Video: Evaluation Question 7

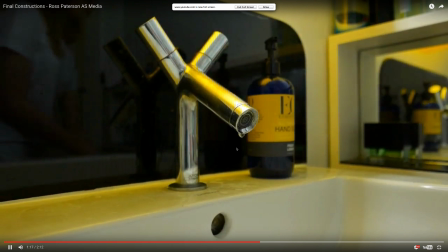483s
But stuff like the tap here and the flushing of the toilet would not be realistic if you couldn't hear those.
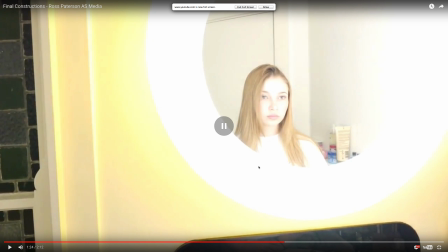490s
So that's more of a development as well that I've been able to. And here again, I also experimented now, being able to use filming. I was able to experiment with light exposure. If I kept the light exposure at a certain setting, it meant that the light got more and more as the shot
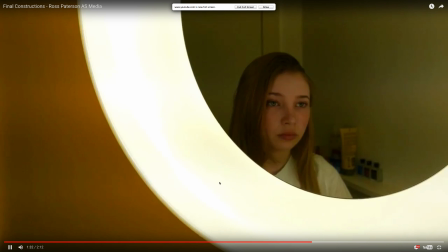508s
carried on, and I think it actually worked to my advantage in creating sort of this like parallel universe in which this female,
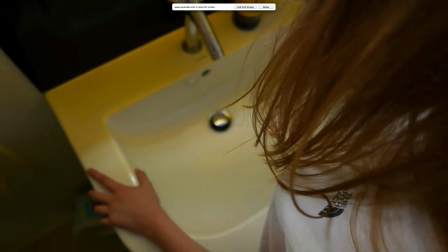515s
she's stuck in and she's trying to get out of. She's a bit confused, however, it seems almost normal and too real to question.
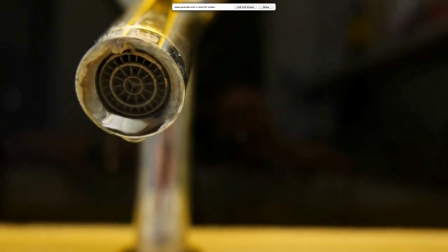523s
And if you look at later on in my development of my story, she finds that actually this is very real and it's not a dream at all.
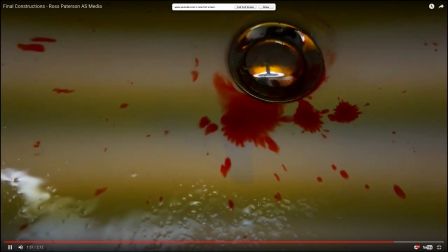533s
And she becomes quite psychotic. And again, like the match and action here, I was able to develop and just, yeah, like
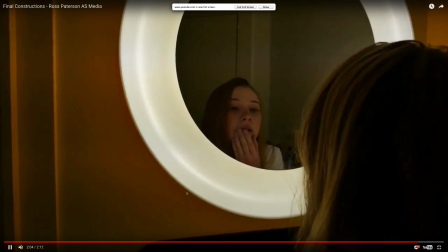541s
basically from clear and like easy tasks,
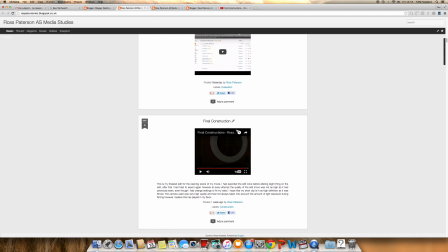546s
I've been able to develop like quite a simplistic yet effective video clip,
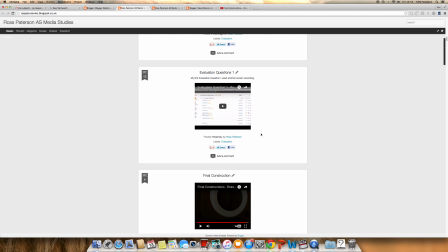552s
which has allowed me to now produce my final construction. And I think there's a lot that I've developed and learned from this.
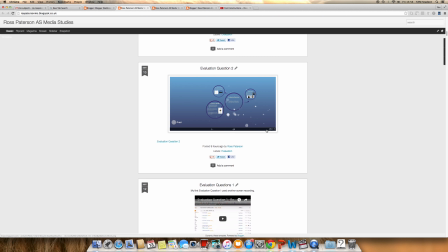559s
And yeah, also screen recordings and all of this for my evaluation questions has all been very, very helpful.
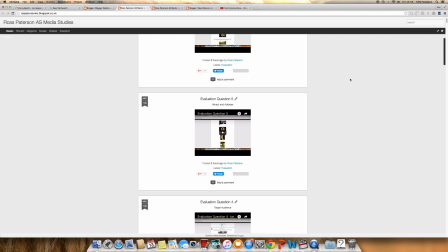565s
And that's the development of being able to post stuff on my blog and explain it as well. So yeah.